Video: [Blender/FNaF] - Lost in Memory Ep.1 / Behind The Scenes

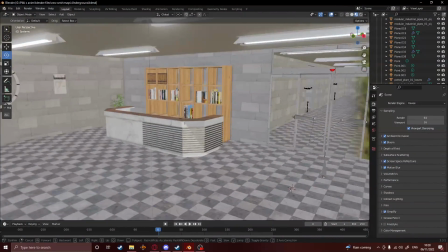Hey guys! I decided that I wanted to make a wee video where I show you how the first episode of Lost in Memory looks like from the animator's perspective.
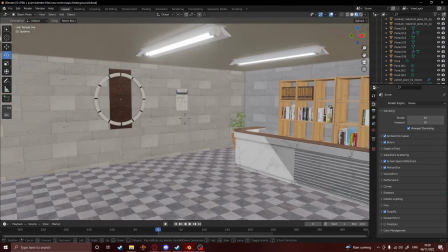Well, this is the main reception room of the underground lab.
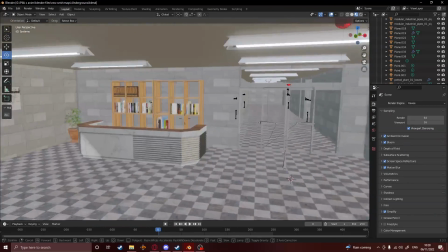There are a few details here, like the chairs, that weren't really visible in the animation, but they were still there in the map.
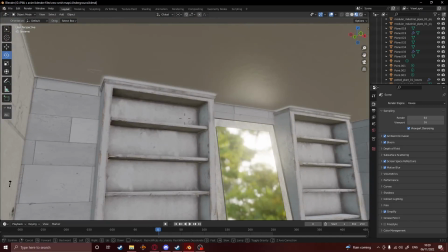This is the storage room where Ennard and Baby for the first time see how they look like, and the room where they take the sewage pipe to attempt to get to the surface.
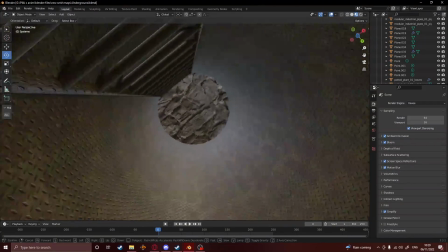You might think that the pipe is really connected with the sewage map, but in reality these two are completely separate files.
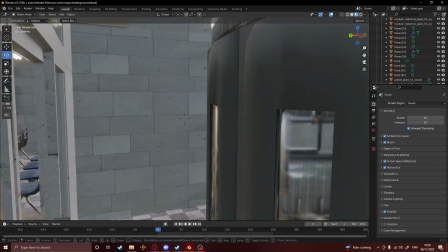There also is the sister location elevator in there. You also cannot see it in the animation, but it's there, just to add a feel to the map that it isn't as empty.
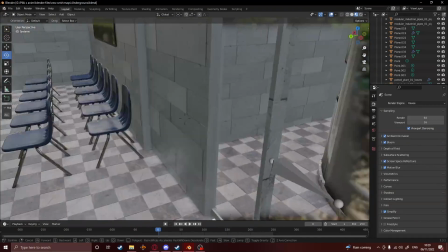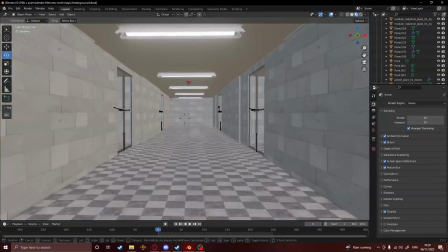This is the main corridor of the lab where most action takes place.
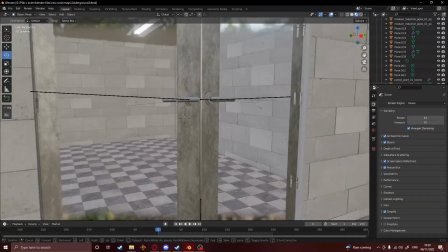In order to get the camera angles and a few shots correctly, I had to remove some of the walls and then put them back in their place after the shot was rendered.
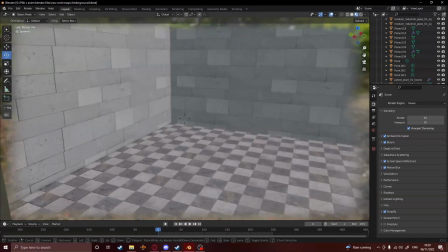There also are some of the additional rooms that weren't really shown in the animation,
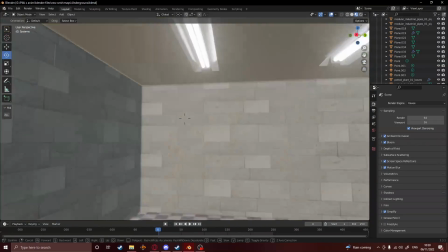but they were there just to make it look like the lab is big and not consists of just reception,
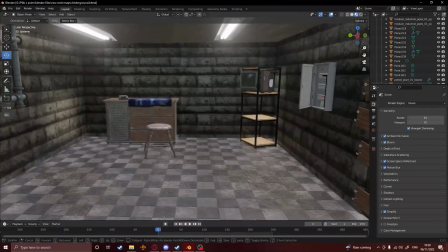the corridor. Then behind this back wall is the secret room where Ennard woke up and started discovering where he is.
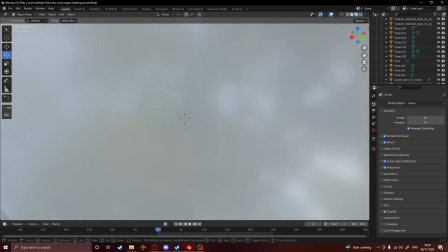You might see that there is a lot of details in this room, such as the vent system and the debris on the floor that you cannot see in the animation.
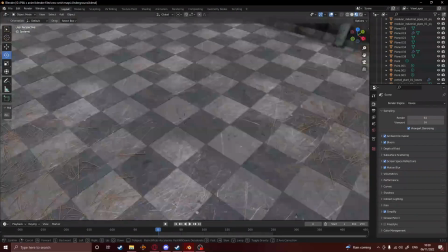Details such as these made the scenes real pain to render. Speaking of rendering, I wanted to take a few seconds to thank today's sponsor, Awesome Remote.
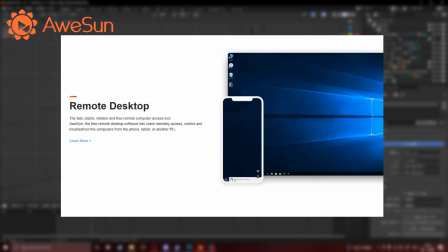Awesome enables you to control your PC with your phone whenever and wherever you are.
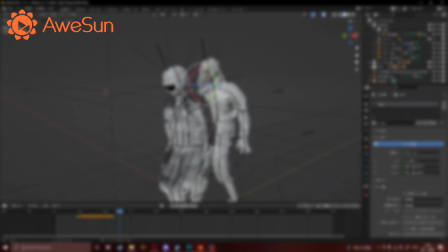It is also completely free to download for Windows, Android and iOS.
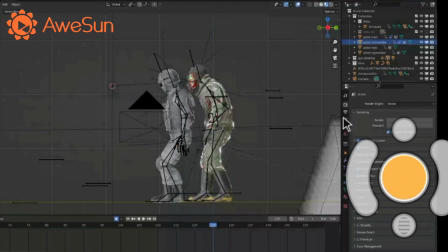As you can see, I am using my phone with the virtual mouse to render and monitor the animation that I am currently working on.
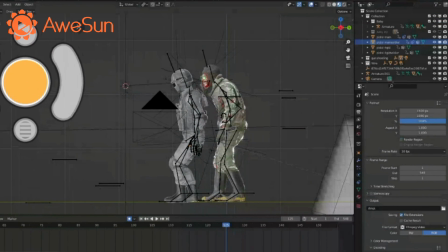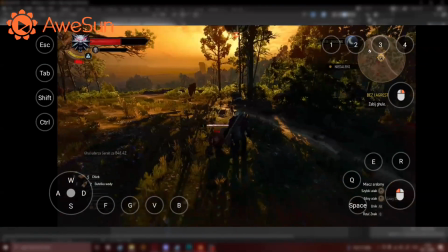I am also able to even play The Witcher 3 on my phone. There is a lot of customization.
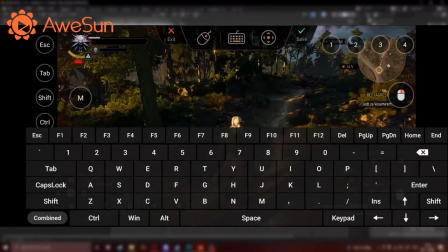For example, I am missing the M button and cannot control the map. With just a few clicks, I can add any button I am missing.
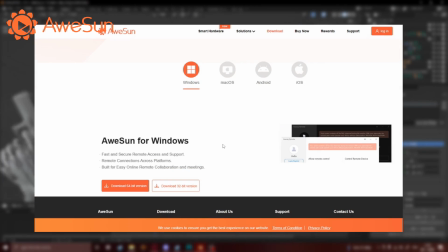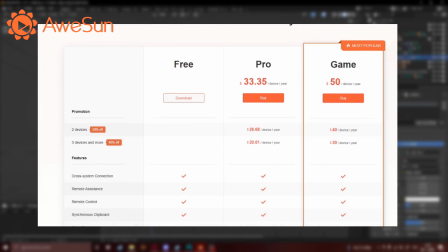They are also offering great prices. Get up to 40% off on your purchase.
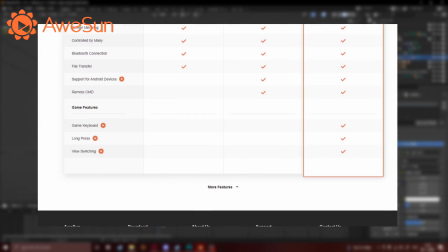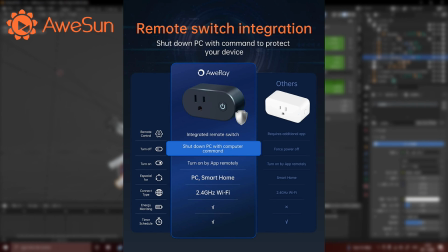They had recently launched a smart plug to wake up your PC remotely from your phone.
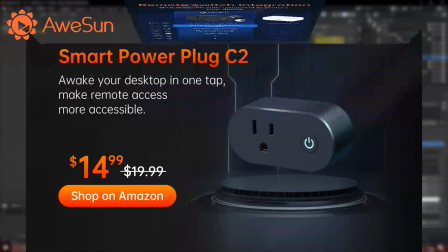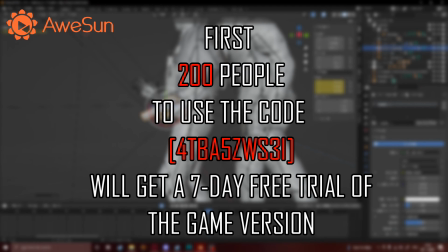First 200 people that download and use this code will get a 7-day free trial. Link to download is in the description.
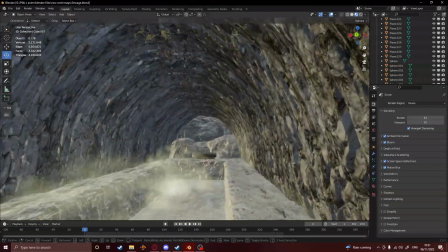This is the file that has the sewage map.
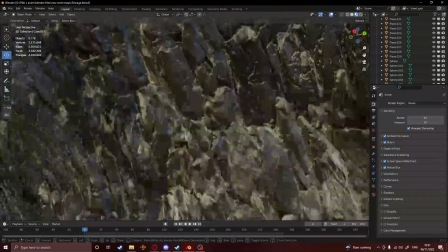As you can see, the sewage pipe is there, but isn't really connected to anything.
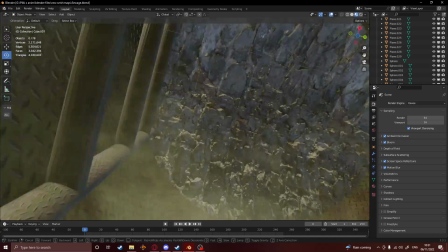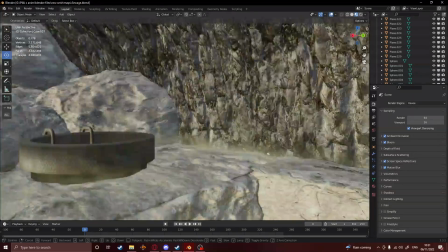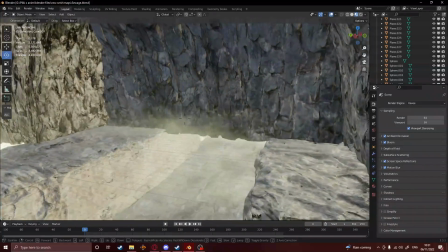The entire map has a lot of graphical bugs, such as walls not being closed all the way, or some parts clipping into themselves,
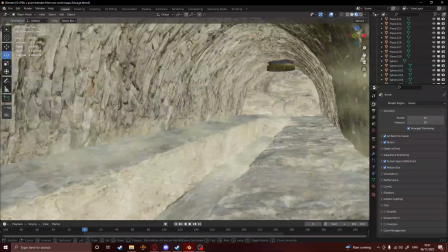but the camera angles and the blur make these things completely invisible in the final render.
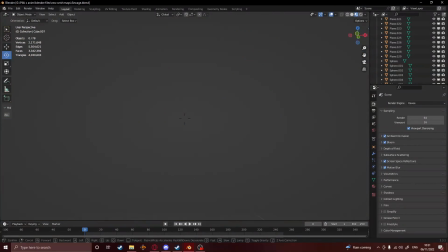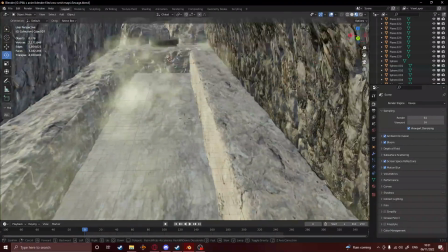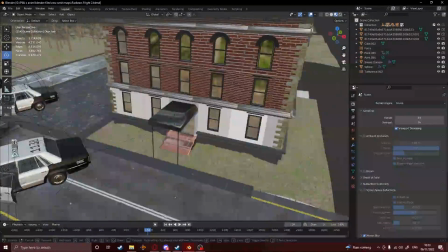Now this is the last map used, and it's the Fazbear's Fright map. As you can see, it has a lot of details, hence why it's so choppy here.